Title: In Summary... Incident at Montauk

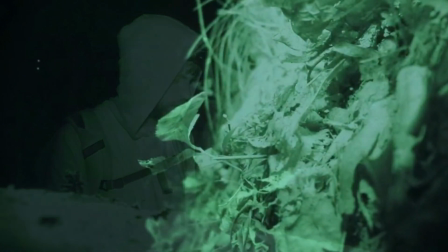Which brings me to the ending. I will say it's more interesting than what tends to happen to the camera holder in found footage, but that doesn't make it good.
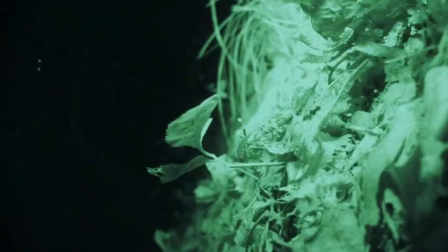The biggest issue up until the end is the movie is very grounded, with no CGI,
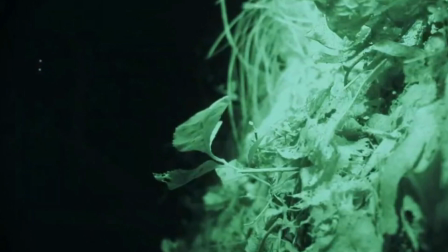and what post-production there is seems very rudimentary.
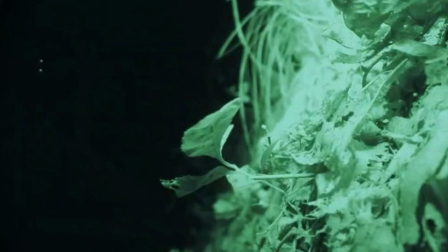And even though it's all very restrained, it's also obvious it's computer trickery.
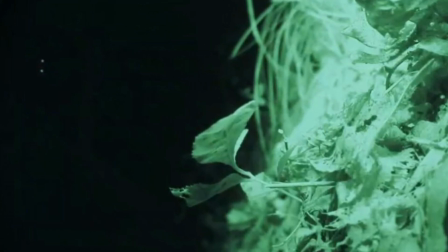The biggest beef I have is a couple of glowing eyes suddenly appearing in the darkness, and when they do,
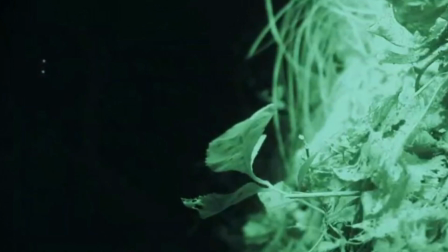they pass over a tree branch, showing they are very clearly not connected to anything.
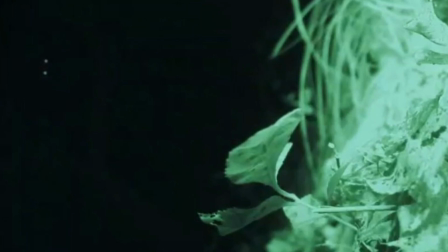That sounds like a nitpick, but when the entire film is this realistic until the end, it does stick out like a sore thumb.
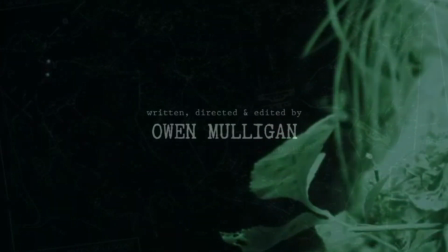Finally, I think Owen Mulligan got a bit confused about whether he was pretending this is all real or not.
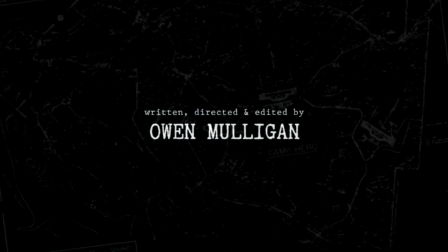The film itself seems real enough to pull that off, but when it's over there is a credit sequence listing the actors over an animated background, so clearly they weren't trying to convince you it was real. But then, after the credits, it reads there is more to the story, and it encourages the audience to look into it, followed by a dedication.
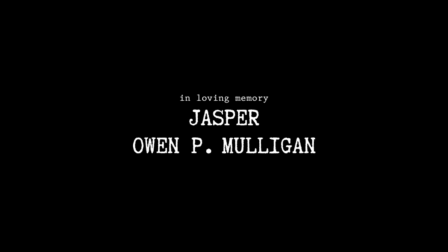In loving memory, Jasper and Owen P. Mulligan. This movie came out in 2019, but according to IMDB, Mulligan was active as late as 2020,
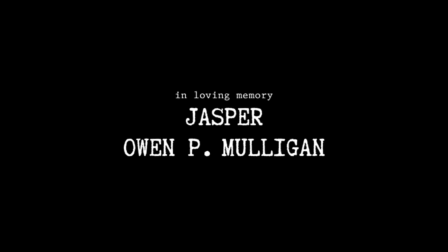and the only Owen P. Mulligan I could find to have passed away did so in 2016, so I have no idea what that was about.
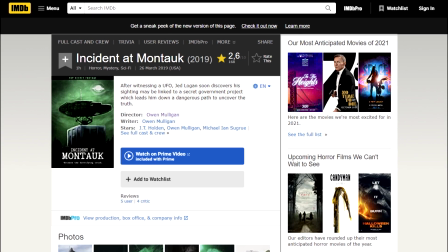But speaking of IMDB, Incident at Montauk holds a rating of 2.6.
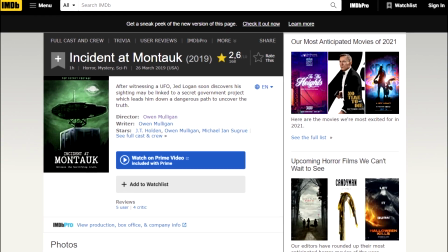I mean, it's not the best movie I've ever seen, but it's not that bad.
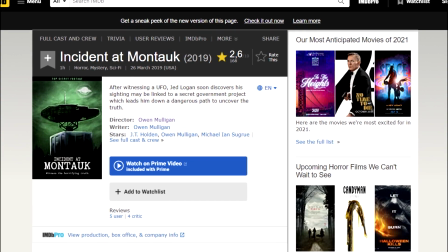Mulligan did a good job portraying Jed as a depressed lonely man who picked up a camera and ran with it, and it held together as a documentation of reality until the end.
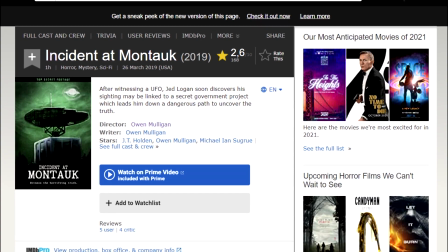It's only real crime is not being very entertaining, which is actually a pretty big deal since it's meant as entertainment,
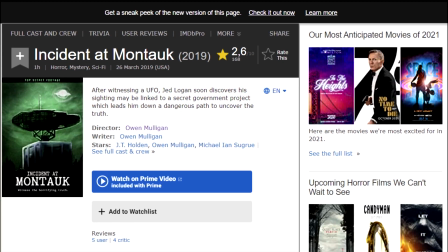but I still have to admit all of those other things that I talked about as well.
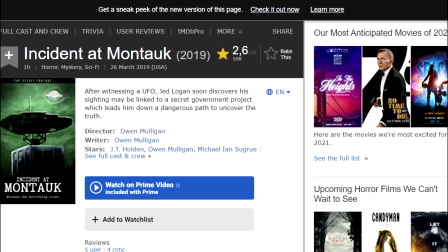I sentence Incident at Montauk to a 5 on a scale of 11.